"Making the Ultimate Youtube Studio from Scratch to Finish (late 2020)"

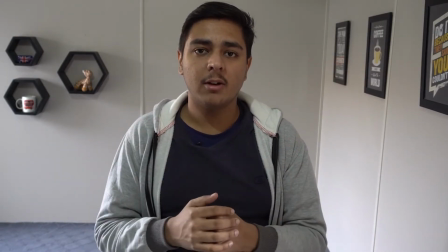(7:40)
So here you can see I have added the background elements, and now the scene is looking much more beautiful.
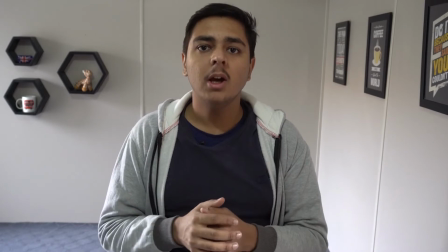(7:46)
We are getting more details and more attraction to the video overall. So now we have completed the background, the basic or main studio setup. Now let's move toward the most important thing, that is lighting.
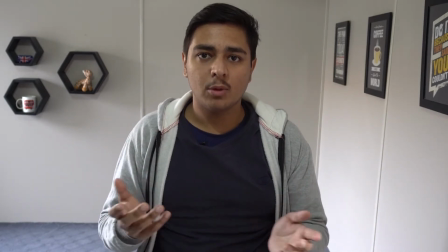(7:58)
So currently I'm just using ceiling bulb, so that's why, and some natural light as well from the right side of the window. So that's why the light is not even, and it's a weirdish kind of lighting setup right now.
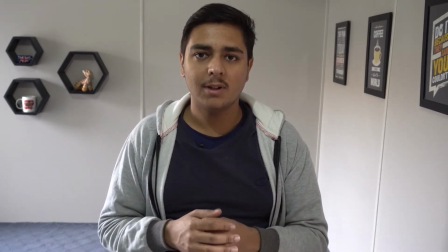(8:12)
But now the next phase is going to be setting up the light for this studio.
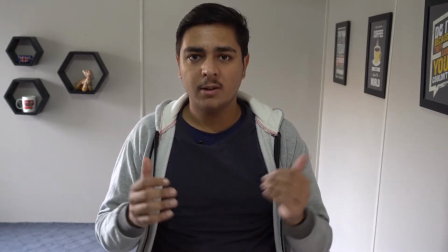(8:16)
So but the main thing is, you can see just by adding some pictures and some little bit of background,
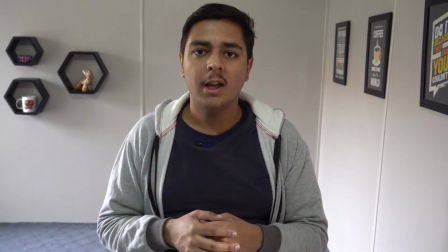(8:22)
you can really change the scene very much, and it looks very beautiful. Anyways, let's move towards the lighting phase of this studio build. So for the lighting setup, I'm going to be using the 3-point lighting setup. Basically in the 3-point lighting setup, we have three kind of lights.
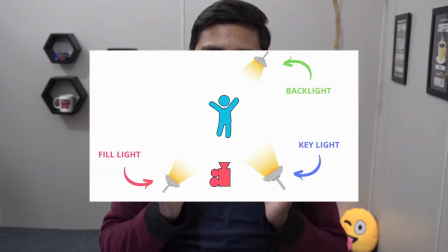(8:38)
One is the key light, that is basically the main light throwing light on your subject.
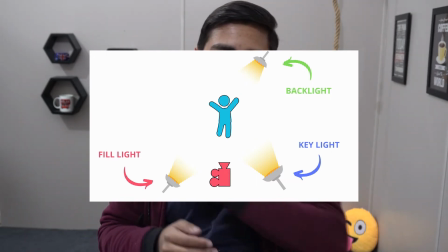(8:43)
Then we have the backlight that throws light on the back side of your subject to make it more discriminating from the background.
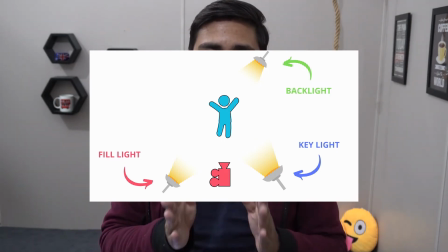(8:50)
And last but not least, the third one is the fill light.
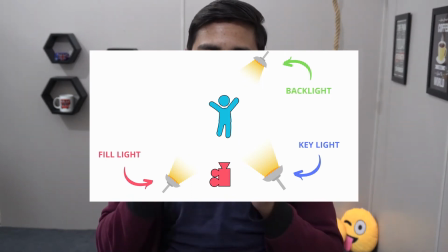(8:53)
Now the fill light has lower intensity than the main key light, and it is usually on the opposite direction. So I'm going to show you how I did it on this particular studio, and you can do it on any kind of studio.
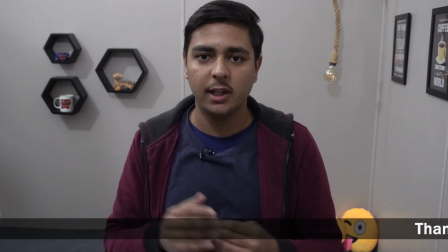(9:05)
So first of all, I'm going to power off all the lights. These are the roof bulbs.
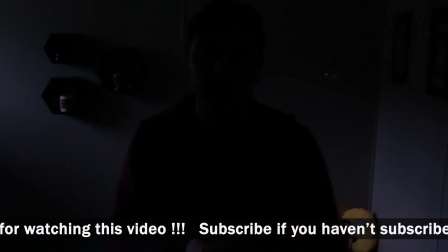(9:10)
So now I'm going to first of all enable the key light. So here I enabled the key light.
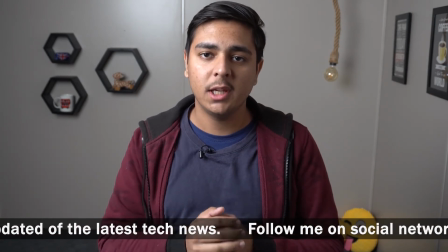(9:18)
As you can see, it is throwing a lot of soft light on the subject, that is me. So I have placed it at around 45-degree angle from the camera.
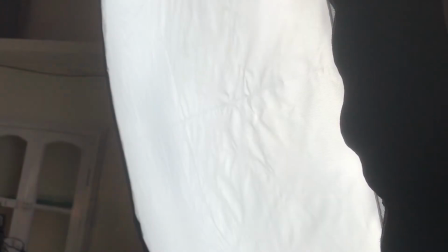(9:26)
It is placed on the right side of me. So the key light is actually a soft box.
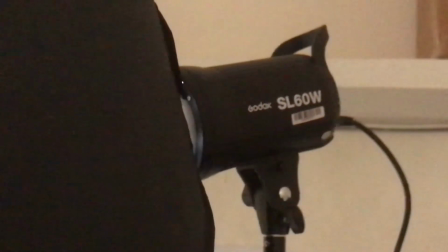(9:31)
In my case, it's in particular, it's an octa box which has 8 sides.
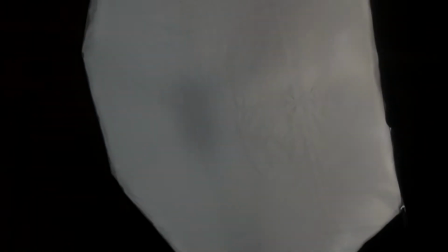(9:35)
So it is a 120 centimeter octa box, because the larger size you are going to get, the more softer light you are going to get.
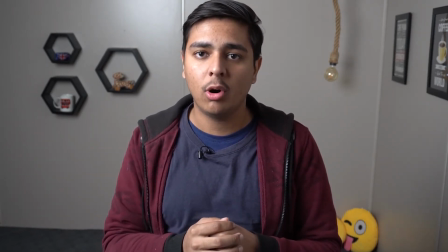(9:43)
So I'm using the Godox SL60W octa light with 120 centimeter octa box. So this is my main key light. So now for the second light, that is our backlight or spotlight.
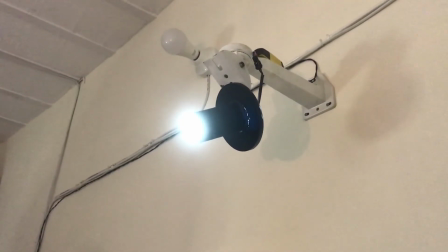(9:57)
So I have enabled the backlight as well, and you might see some discriminating light on the background as well.
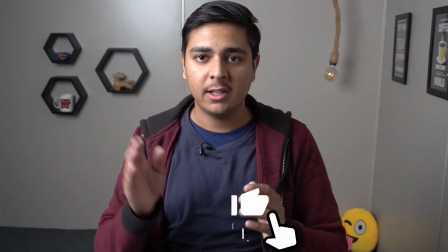(10:03)
So now for the last light, we have the fill light, that is usually on the opposite side of the main key light.
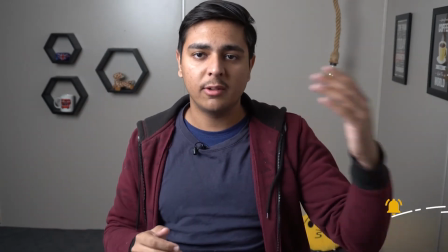(10:09)
So the main key light is on the right side, so the fill light will be on the left side.
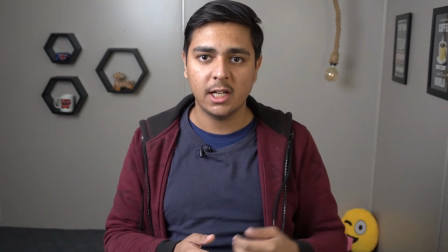(10:13)
As you can see, I have powered it on and it is filling up the shadows. So basically the fill light is not necessary.
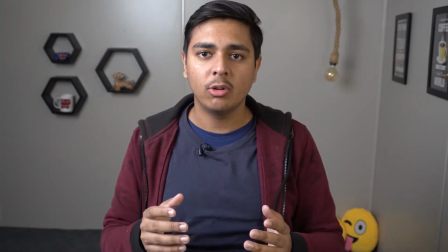(10:20)
Most people use it but many don't, so it depends all on personal preferences.
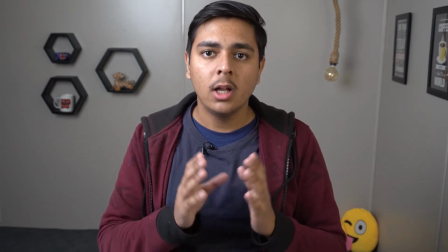(10:25)
So this is the main three lighting setup of your studio that I showed you.
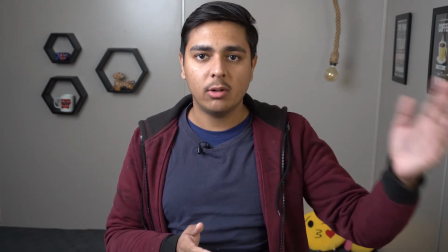(10:30)
So you can implement it any way you want. Maybe you can have the key light on the left side and the fill light on the right, or maybe you don't want any fill light.
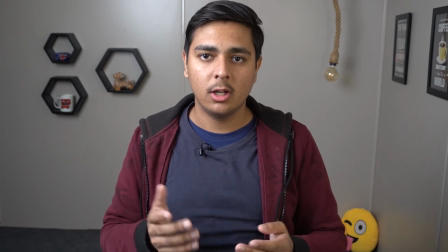(10:38)
So now you can see the background is still a little dull, so we can add some background light as well.
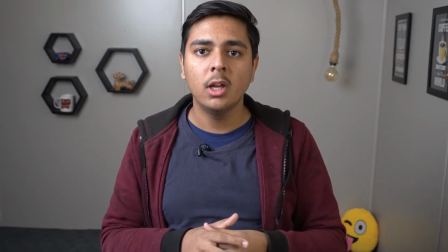(10:44)
In my case, I have bought a retro bulb, so I'm going to enable it and it will add more mood to the background.
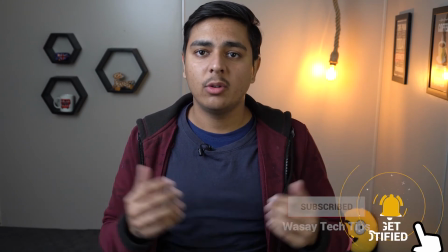(10:51)
So I have enabled the background retro bulb as well, and you can see it is adding more mood to the overall video quality.
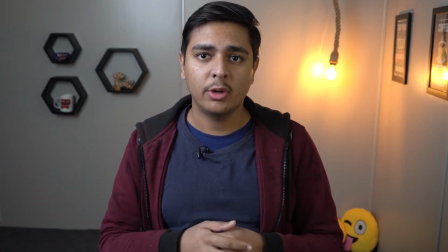(10:58)
So now you can see the white balance is still not corrected, so you need to correct the white balance on your camera. You can check out different videos on YouTube on how you can correct the white balance of your camera. I'm not going to show you because it takes a lot of time. Also, you need to know how to set the shutter speed and frame rate of your camera as well. So currently I'm recording at 4K at 30 fps. So basically your shutter speed is double the frame rate. So if I'm recording at 30 fps, then my shutter speed on the camera is 60 fps. If your camera doesn't have 60 fps, then the you can say the nearest value would be 50 shutter speed. So basically that depends a lot on which version of the camera you are using, and also how which lens you are using.